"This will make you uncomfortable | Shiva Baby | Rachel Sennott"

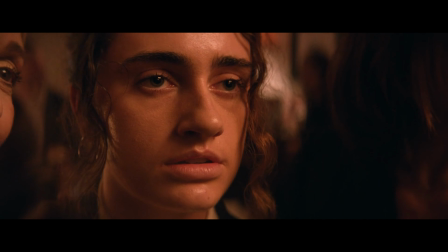This movie is one of the most stressful things that I've seen in a while. Spoilers ahead.
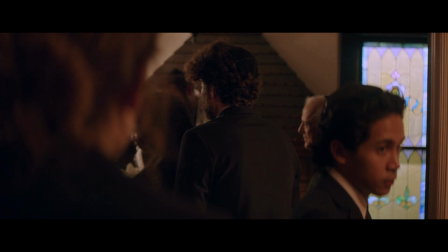So I watched Shiva Baby because I saw the film Bottoms a few weeks ago and wanted to check out more stuff from the director.
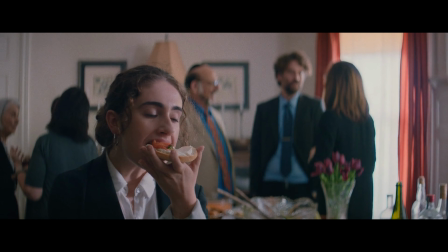I thought this was going to be a comedy and it is, but I ended up feeling more stressed and laughing to be honest.
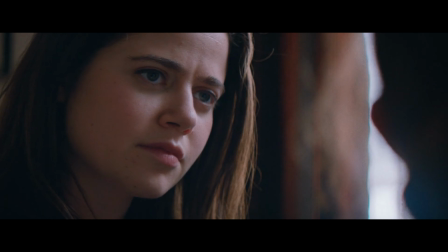Shiva Baby is a movie designed to make you feel uncomfortable. I haven't seen any other film that actually makes me uncomfortable for so long.
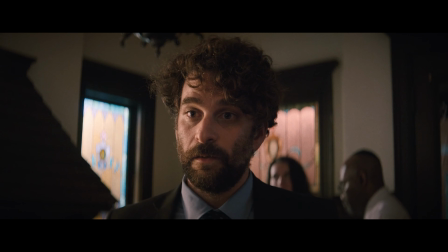Some films have small moments like that, but the whole movie, I could feel my shoulder stents by the end of it.
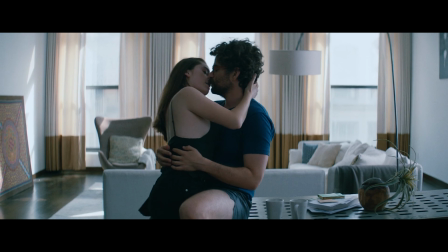The film takes you into a Shiva, which is like a funeral service for those who don't know,
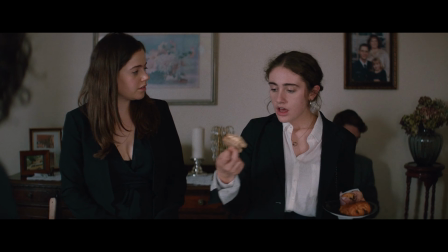and it blends a sugar daddy who is married and an ex-girlfriend, all of those top with a very distinct Jewish family gathering,
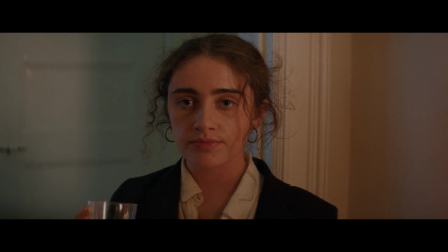with all the pros and cons that that comes with, lots of food, but you're not surviving the brutally honest comments.
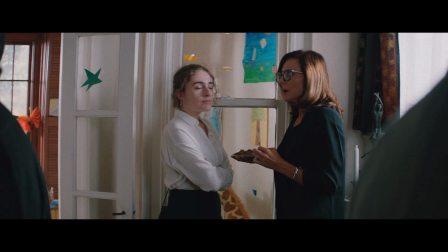The acting is overall good. Rachel is quite amazing here. She really communicates how stressed out she's feeling.
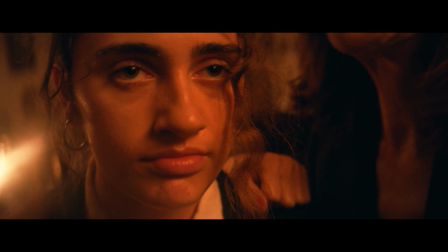The cinematography is perfect for what the film wanted to achieve.
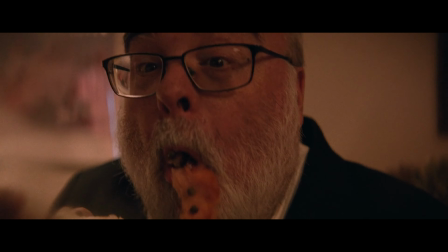The way it has a lot of close-ups paired with shallow depth of field and sometimes angular lenses makes it very uncomfortable to look at.
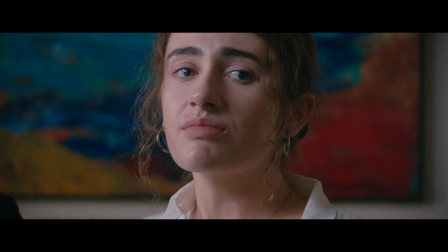The aspect ratio also makes you feel like you're trapped in a box. Then it releases you for a few seconds until it goes back into the close-ups.
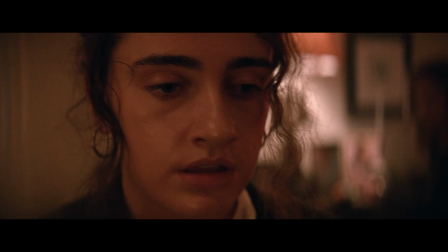The music works great with the film. Those violins paired with the close-up shots really make you tense.
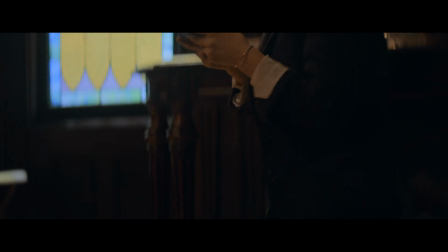For a debut film, I must say I'm quite impressed. It's a stylistic film about a simple subject, but it works quite well.
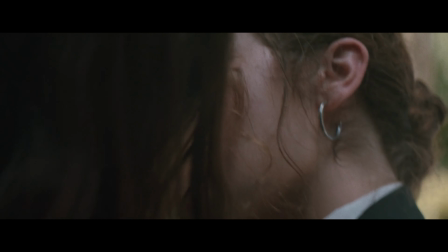There are so many things that the protagonist has to juggle with, one can't help but wonder what would I do in that situation.
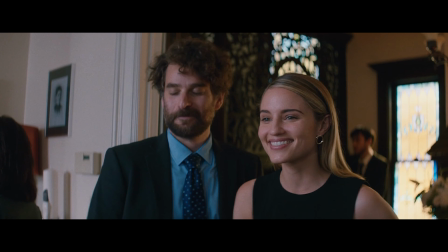And that just adds to the stress. I like how varied and creative the directorial style of Seligman is.
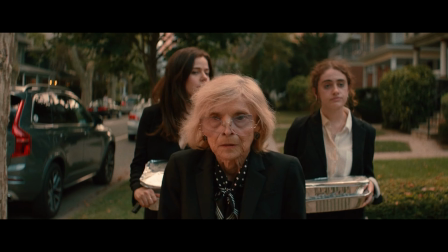I've only seen two movies, but they're both distinctly different, yet share some irreverent sense of humor.
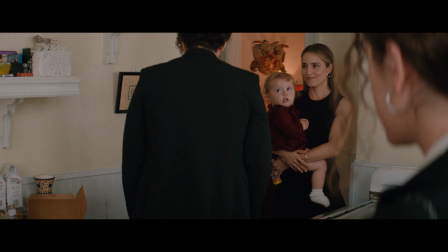Also, I wasn't expecting to see Quinn from Glee here, that was nice. She hasn't aged a second.
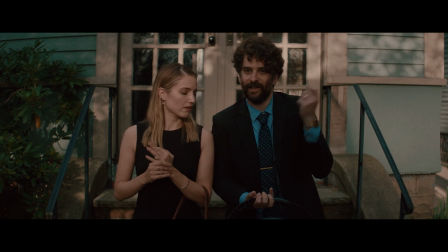That's why I thought at first she was a look-alike. Overall, Sheba Baby is not a movie I'm going to be watching again soon.
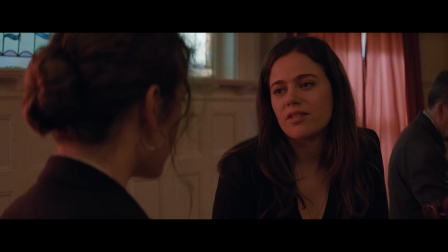It really stressed me out, but it's undeniably a great film that achieves its purpose.
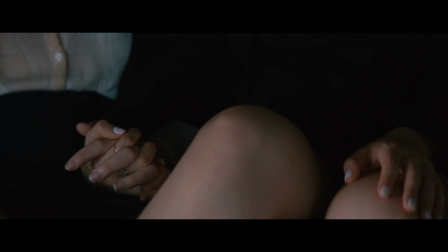As always, thank you for watching. See you next time.